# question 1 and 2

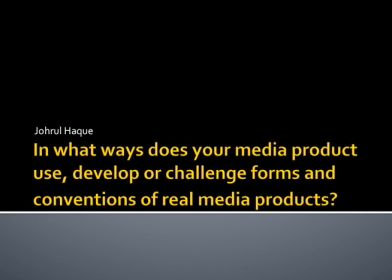0:00 I think it's essential to refer to real film openings because it includes many types of conventions and stereotypes that's common in film openings. The opening of our film was based on the crime genre, and our research was key in helping us understand it. We analysed different types of crime films, and we focused on things such as the mise en scène, sound and characters.
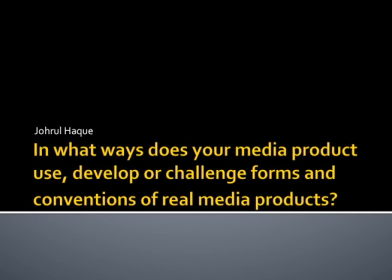0:19 We also made prezzies about the conventions of film openings, which explained what actually happens in a film opening.
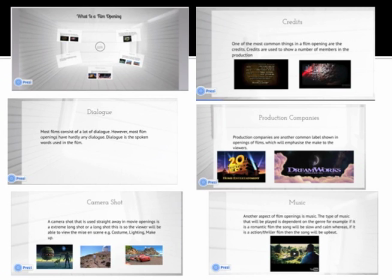0:25 This research contributed to the decisions we made and informed our coursework. We used many conventions that came from our research. We found out that majority of the time the main characters are introduced and mise en scène and sound are used to portray the type of character that they are. For example, in Rush Hour,
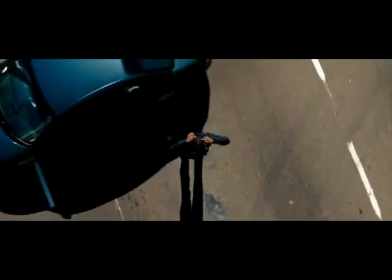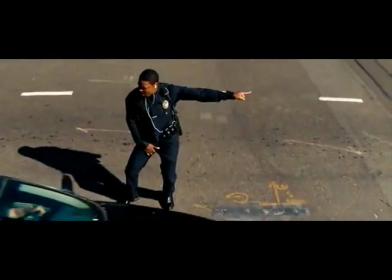0:48 when Carter's introduced, he's wearing a police suit and he's dancing in the middle of the road while he's at work.
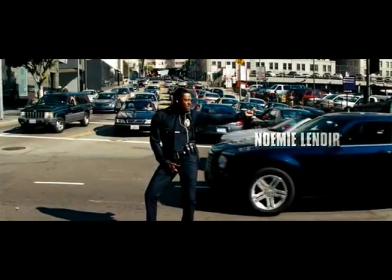0:53 There's also a high-tempo soundtrack that shows that he's a funny character and isn't as serious as others.
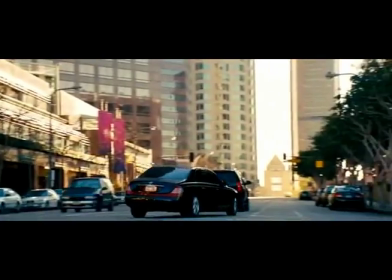0:59 However, when Lee is introduced, he's in a car.
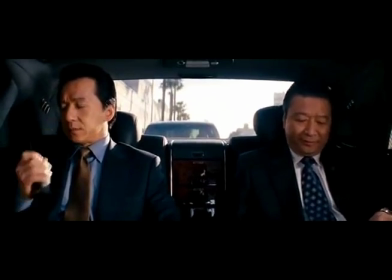1:01 The mise en scène such as the formal suit he's wearing and the limousine represent him as a mature and more serious detective than Carter is.
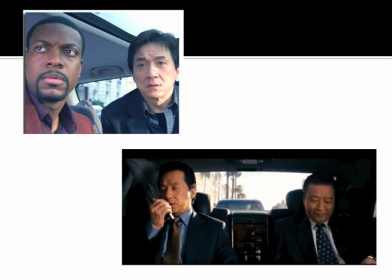1:09 So for our first draft, we chose to have both of our detectives present in the opening scene.
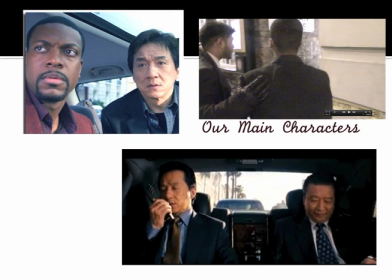1:14 From our research, we found that most cop films have two characters, and most of the time they are contrasting characters.
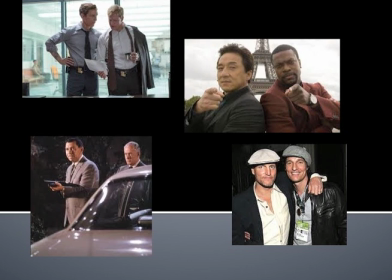1:22 One will be serious and one will be funny. We used a variety of shots to help reinforce the contrast in our characters.
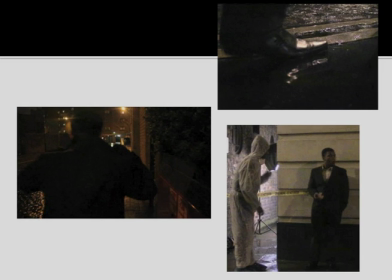1:28 For example, we used a series of close-ups on our main character's features, for example his shoes, which shows that he's dressed formally, which will reinforce his character. Similarly, we used a long shot to show his suit, which also emphasized the detective as being a serious and mature person.
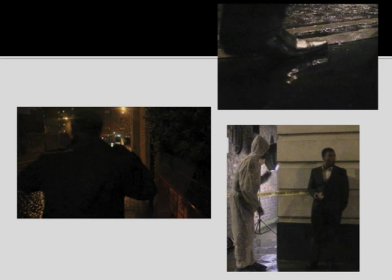1:43 But what we did with his sidekick is we placed him in the film opening because we needed longer shots, and we used the donut to show his comical side.
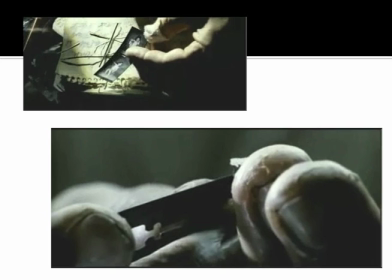1:52 Our research also told us that most crime film openings, the killer or villain is introduced, or at least glimpses of them are shown. For example, in the opening of Seven, there was many close-ups of the villain's hands.
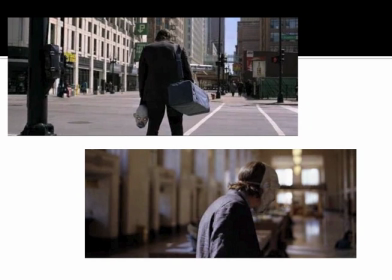2:04 Similarly, in the opening of Batman Dark Knight, Joker is a villain and he's introduced in the beginning. Initially, we decided to also start our villain in the opening so the audience will be familiar with most of the main characters.
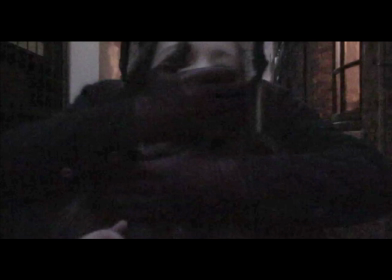2:17 But we wanted to make the audience more curious and suspicious, so we made the villain cover himself up with black clothes, gloves and a mask.
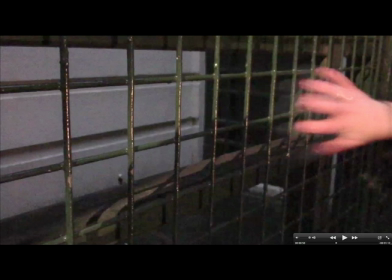2:25 However, we changed this in the edit and decided to show even less of the villain. I think that it worked because it made the opening much more mysterious and gave a tense feeling to the audience.
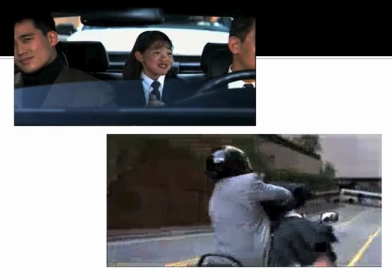2:36 Another convention that we noticed was that in lots of crime films, the woman is most of the time the victim. For example, in Rush Hour, the little girl got kidnapped. This emphasized her vulnerability. We tried to conform to this stereotype of women being weak and vulnerable while men are much more strong and dominant.
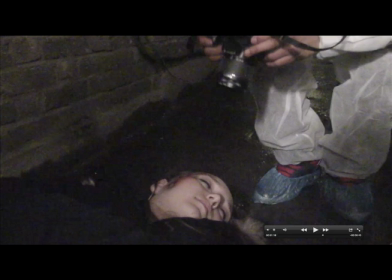2:53 So we chose a female to be the victim that's killed by the villain. Similarly, we used a male character to play the villain because we found out that males are portrayed as strong and powerful characters rather than women. We also conformed to the idea that heroes are often played by male characters,
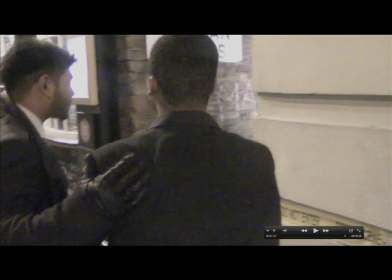3:09 so we used male detectives who are hungry to find out who the killer is and to put him into prison. Looking back at this, I don't think it was a positive thing to do because it's quite a negative interpretation of women.
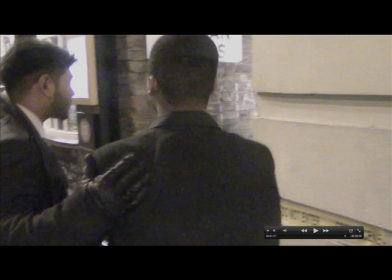3:23 Maybe we should have had at least one of the cops as a female, which may have challenged the stereotypes of women being vulnerable and weak. Originally, we were going to subvert the stereotypes in terms of casting to aim for a unique selling point. We had a black male as the main detective, so he can be portrayed as a mature upper-class detective and in a league of his own,
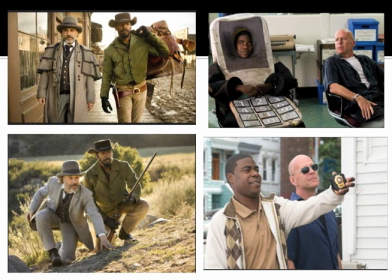3:42 and a white male as a sidekick to subvert stereotypes of certain crime films. During our research, we analysed the openings of Django and Cop Out. They both had a black male as a sidekick, while the white male was the main detective who was more superior than the black male. This stereotype made the black male look inferior, so we decided to subvert it.
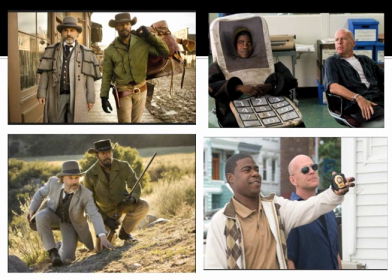4:00 We decided in order to intertextualize with the well-known films, we would conform to the stereotype after receiving feedback from our first draft.
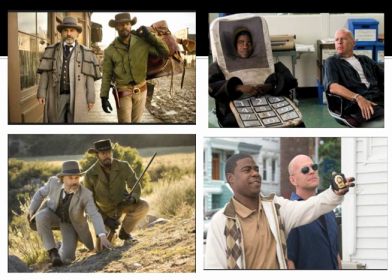4:08 We did, however, subvert the main cop by making him an Asian guy. We did this only because we lost our actor and Rahat was available. However, looking back I think that we made a good decision by choosing Rahat because it shows that we have different ethnicities in our film.
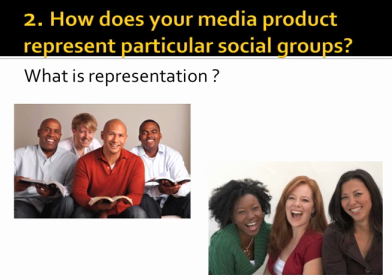4:24 However, it may have alienated our audience. When you make a media product, you are representing a particular group of people. So if you decided to have men in your media product, then you are representing males.
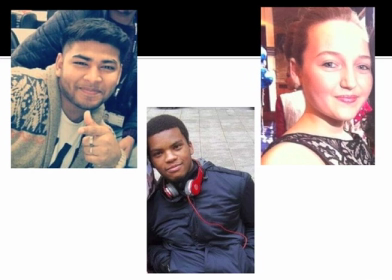4:36 By the time we made our final film opening, we had a mixed cast which consisted of mostly men, one female and a range of ethnicities. If I examine this closer, I can analyze how we represented the different groups. Obviously, this is just a film opening, so it's a small extract of the whole text.
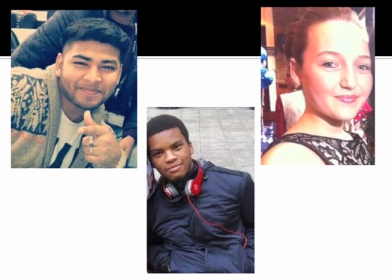4:55 Therefore, representation in this section would be limited to the few characters that we had in our opening.
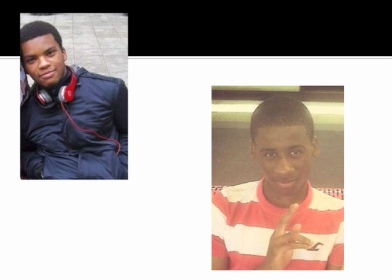5:01 Ethnicity was a particular social group that we represented. The main ethnicity that is shown in our film opening was black characters. We had two black characters, the detective and the photographer. We showed them as having a funny side to them even though they are mature. Perhaps this was a bit stereotypical for them to be the jokers and the comical guys.
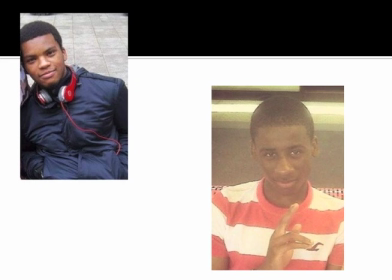5:19 However, we have cast them as being professionals and having jobs, which is more of a positive representation.
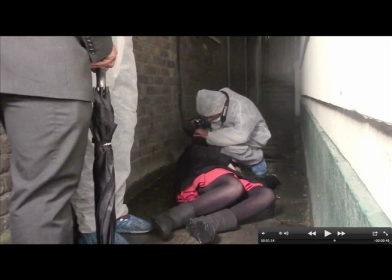5:26 Another particular social group that we represented was gender. We emphasized the vulnerability of females by using a female as our victim.
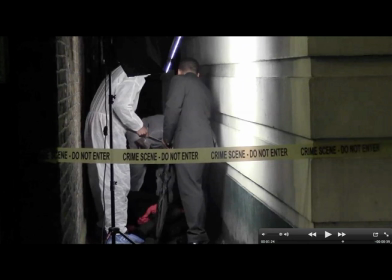5:33 We also chose men as our detectives, which is stereotypical gender view that men should appear dominant and much more heroic. Overall, using conventions from real media, i.e. real films, has been the most influential factor in the making of our product.